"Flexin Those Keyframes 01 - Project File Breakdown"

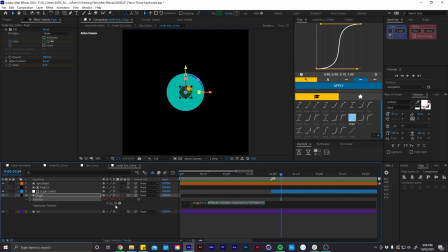(12:17)
And then this part here is parented using this here up to the slider control. And then I have keyframe the slider control from 0 to 2.5. So at this point, the pupil starts to wiggle.
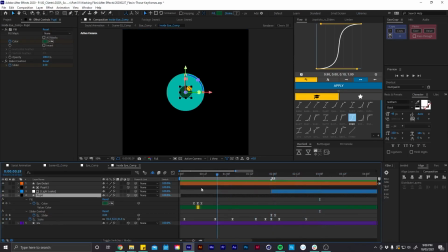(12:35)
And then in here we have a few other things going on as well, like some flicker on our layers and some other keyframes on the pupil layer as well.
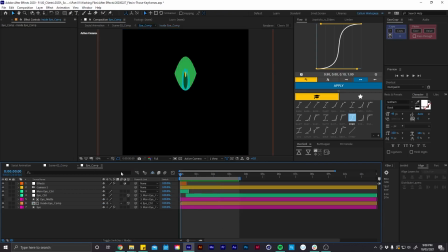(12:45)
So if I come back to this eye comp and play that through, we can see all that happening there. And I tried my best to give this eye some character, so to make it look a little bit suspicious as it was looking around, and like scaling the eye down so it was like squinting at things. So yeah.
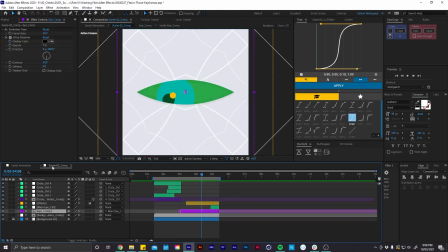(13:03)
So if I come back into the scene 2 comp, one last thing that I want to talk about is how I went about doing these lines in the background. So let's have a look inside this background animation comp.
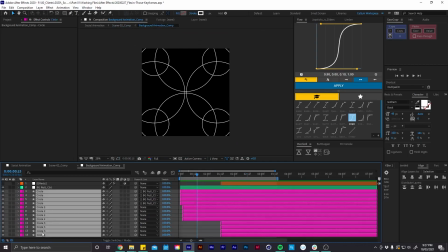(13:16)
So in here I have all of these shape layers, which are circles with strokes on them. And I've tried to arrange these in this interesting way to create this nice looking pattern.
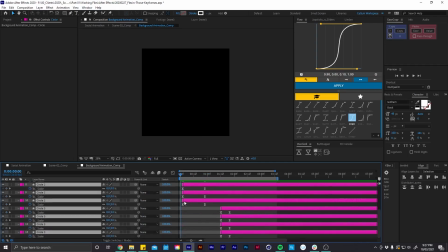(13:28)
And at the start they all have these scale keyframes to scale them up. And they are also parented to this background null control, which has these 2 rotation keyframes to rotate it around like that.
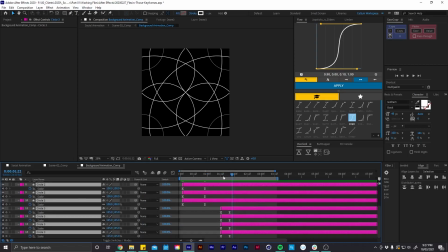(13:41)
And some of these shapes also have some scale keyframes at the same point to scale up different parts and create this new looking pattern.
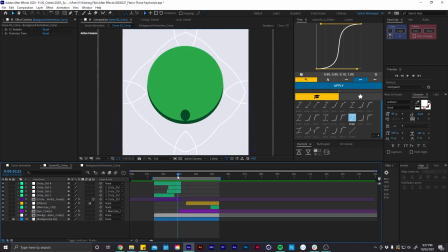(13:50)
And the reason for that happening at this point is because it aligns with our circle transforming into the eye. So that basically adds a little bit of extra movement in the background. So on this background animation comp, we have 2 effects.
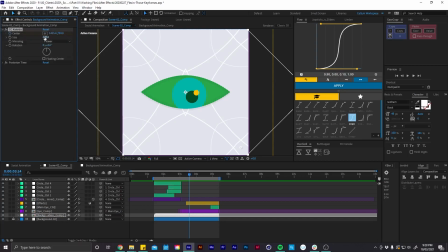(14:05)
The first one is CC Collider, which basically creates these nice looking psychedelic patterns, and we can use like different mirroring options. And I basically have 2 keyframes on this for the center, which is basically adding this continuous movement in the background.
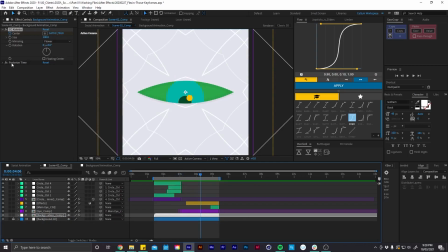(14:24)
And then the second effect we have on this layer is posterized time, which is basically changing the frame rate to 12 frames per second, which gives us this cool background animation. And when I was creating this, I kind of just winged this effect, but I was really happy with how it came out,
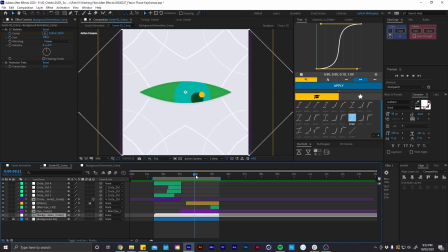(14:40)
and I've used this now on a few of my other social posts as well. So this is what all of that looks like played back. And I think that wraps up everything to talk about in our second scene.
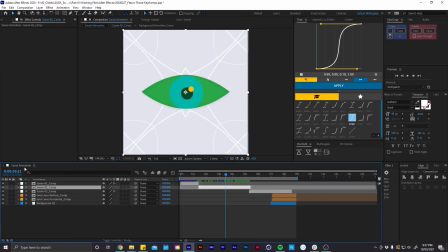(14:52)
So let's close these up and come take a look at our third scene. So again, I'm creating this nice transition from scene to scene by carrying on the same motion.
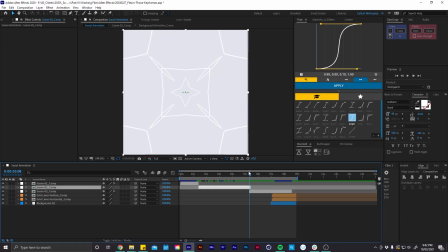(15:05)
So in our second scene, the eye is scaling down, and then this same motion is carried through as we're zooming out from this grid. And before I go into this comp, let's just talk about what these effects are doing here.
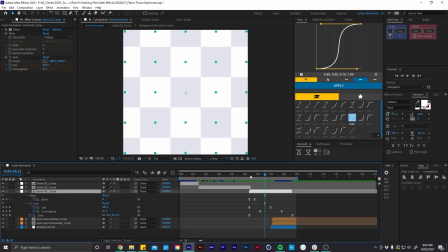(15:18)
So I have a warp effect and a CC lens effect with some keyframes. So this warp effect is just adding a little bit of distortion as we're transitioning, and the CC lens effect is also just adding this kind of like edge distortion.
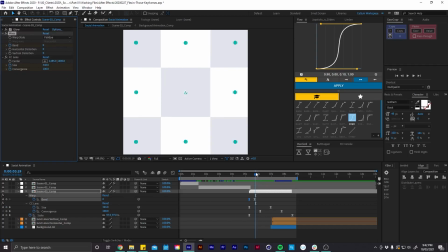(15:38)
It's quite subtle, but it just basically sells the transition, I think.
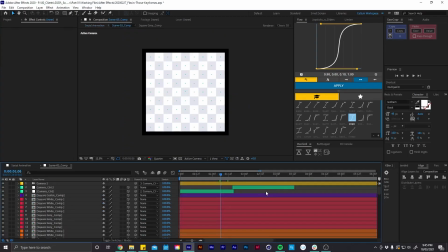(15:42)
So let's come and have a look inside our third comp. So all of these individual squares are their own composition,
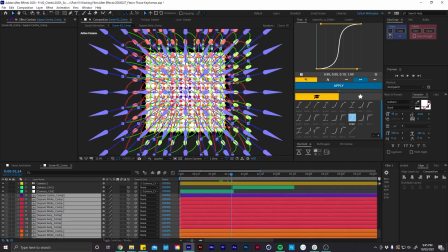(15:52)
and I basically just duplicated those and arranged them in this grid.
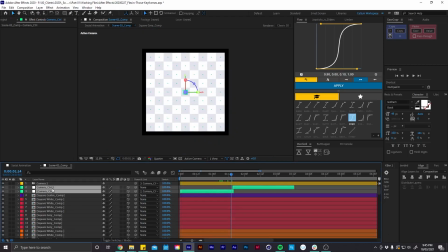(15:57)
And these are all 3D layers. So I also have this camera here, which is being controlled by these two null objects.
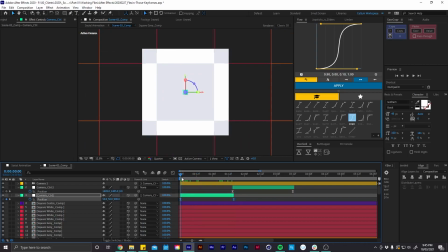(16:06)
And these are basically just animating the camera out like so.
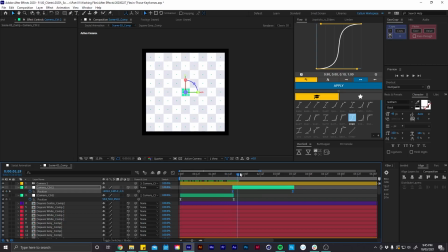(16:10)
And then this one here is carrying on that motion out. And there's not really a whole lot else to this.